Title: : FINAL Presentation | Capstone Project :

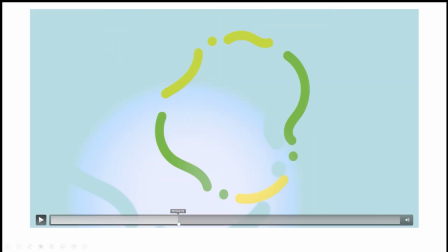[4:06]
So the first audio addition that I wanted to talk to you about, besides the birds chirping and the waves in the background,
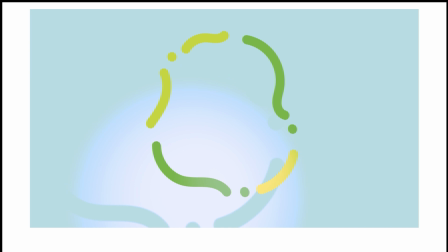[4:15]
is this part right here, where the outer layer turns by itself. There is a water sloshing sound that I added to emphasize that point in the video,
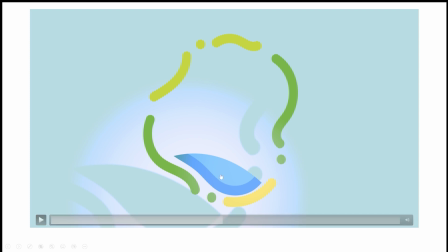[4:27]
as well as there is water filling up sound when the center organic shape ends up being filled out like someone's pouring water into it.
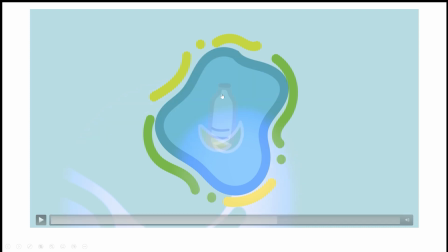[4:37]
And then I have a final additional emphasis audio for when the center part, the bottle and the two fruits, come into
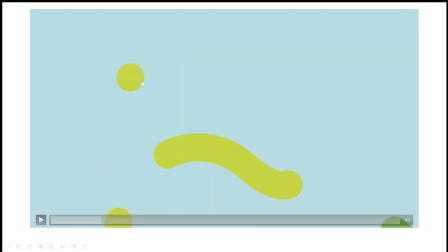[4:50]
view, as well as when the TAP goes up and down, and then one at the very beginning when the dot connects with the circle, and that is a water drop sound. I thought that was really cool and fun to add to, again, to emphasize those elements, but making it very short and quick.
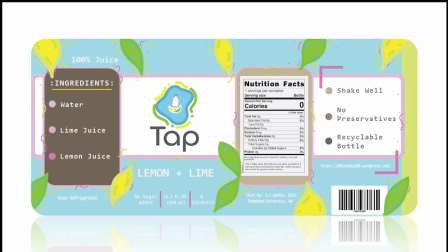[5:07]
So now let me show you the label. So again, on the label, my whole goal for this was, again, to make it really refreshing, fun. You want to look and you immediately want to grab it, as well as you wanting to make it refreshing and, again, have that summer vibe.
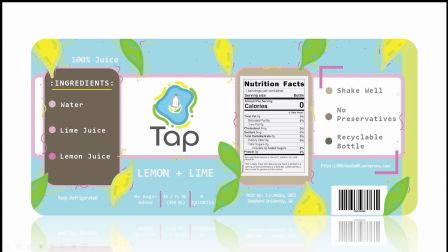[5:25]
So to do that, again, I used only organic shapes except for two elements here, the pink at the bottom here, these little pink bars, and the pink right angles on this side. So the reason why I did that is because I just wanted to not make everything organic, and I think it works really well.
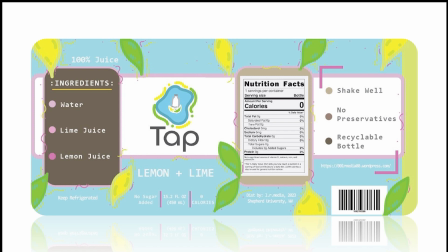[5:44]
As well as I just wanted to say that I added two more colors into the whole color scheme of this brand, and that is the pink and the brown. I added the pink because I wanted another color that was separate from the logo, as well as it being a summer color, and I immediately thought of pink, and it works really well.
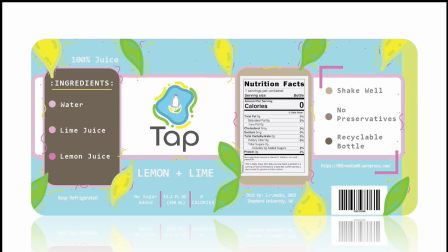[6:03]
I also added browns, and the reason why I added browns is, again, it is a neutral color, but it does scream summer because it reminds me of coconuts, and it just matches perfectly with this color scheme because you would actually see it in the tropical environment.
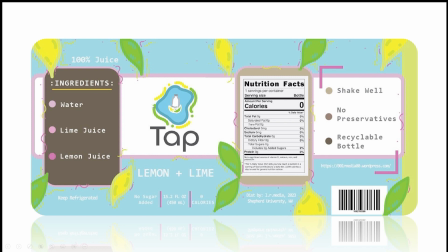[6:21]
So other elements that I used from the actual logo are these little squigglies that are on the outer ring of the logo that are yellow and green, and I used that throughout all of the around all of the elements on the label, but they are pink and yellow instead of yellow and green.
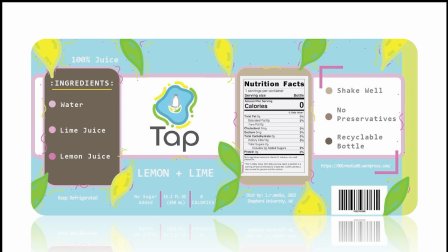[6:41]
And then I also added the lemons and limes throughout the entire label. You could also see them as leaves. Both are perfectly fine. I think they work both ways anyway. I added a light blue color as the background color, and it's a little bit different than actually inside the logo.
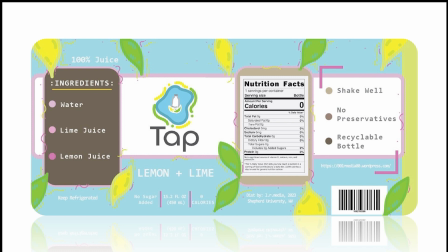[6:59]
And the reason for that is because, again, I didn't want to be the exact same color as the middle part of the logo because I thought it would be a little bit too dark, and I wanted to keep it refreshing and vibrant. And I actually use that color in the background of the motion graphic.
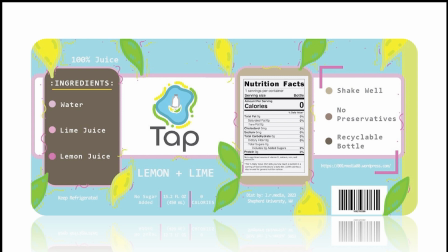[7:16]
So again, it kind of combines everything as together, and it works really nicely with this logo. So that's the reason why I did that. Now, talking about the information on the label itself, everything is correct.
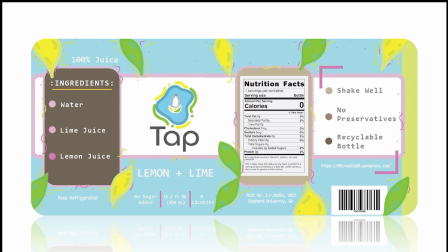[7:31]
I personally made the nutritional facts that those are all zeros. That is the actual nutritional facts for this. It is a really healthy, nice drink for you. Again, the ingredients in it, it's literally just water, lime juice, and lemon juice.
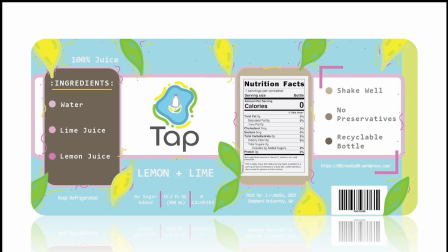[7:44]
I drink this myself. It's absolutely amazing. And it is in a recyclable bottle. There are no preservatives in it, and you would need, obviously, to shake it well and everything. Also, at the bottom, I added a distributed place that you see on every single product because it has to be.
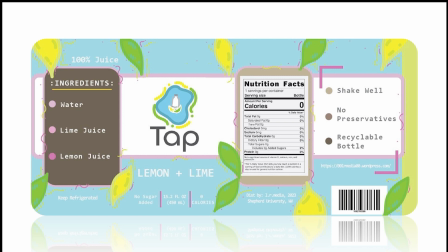[8:01]
And I distribute it from my dorm room. So I have Shepherd University, West Virginia there.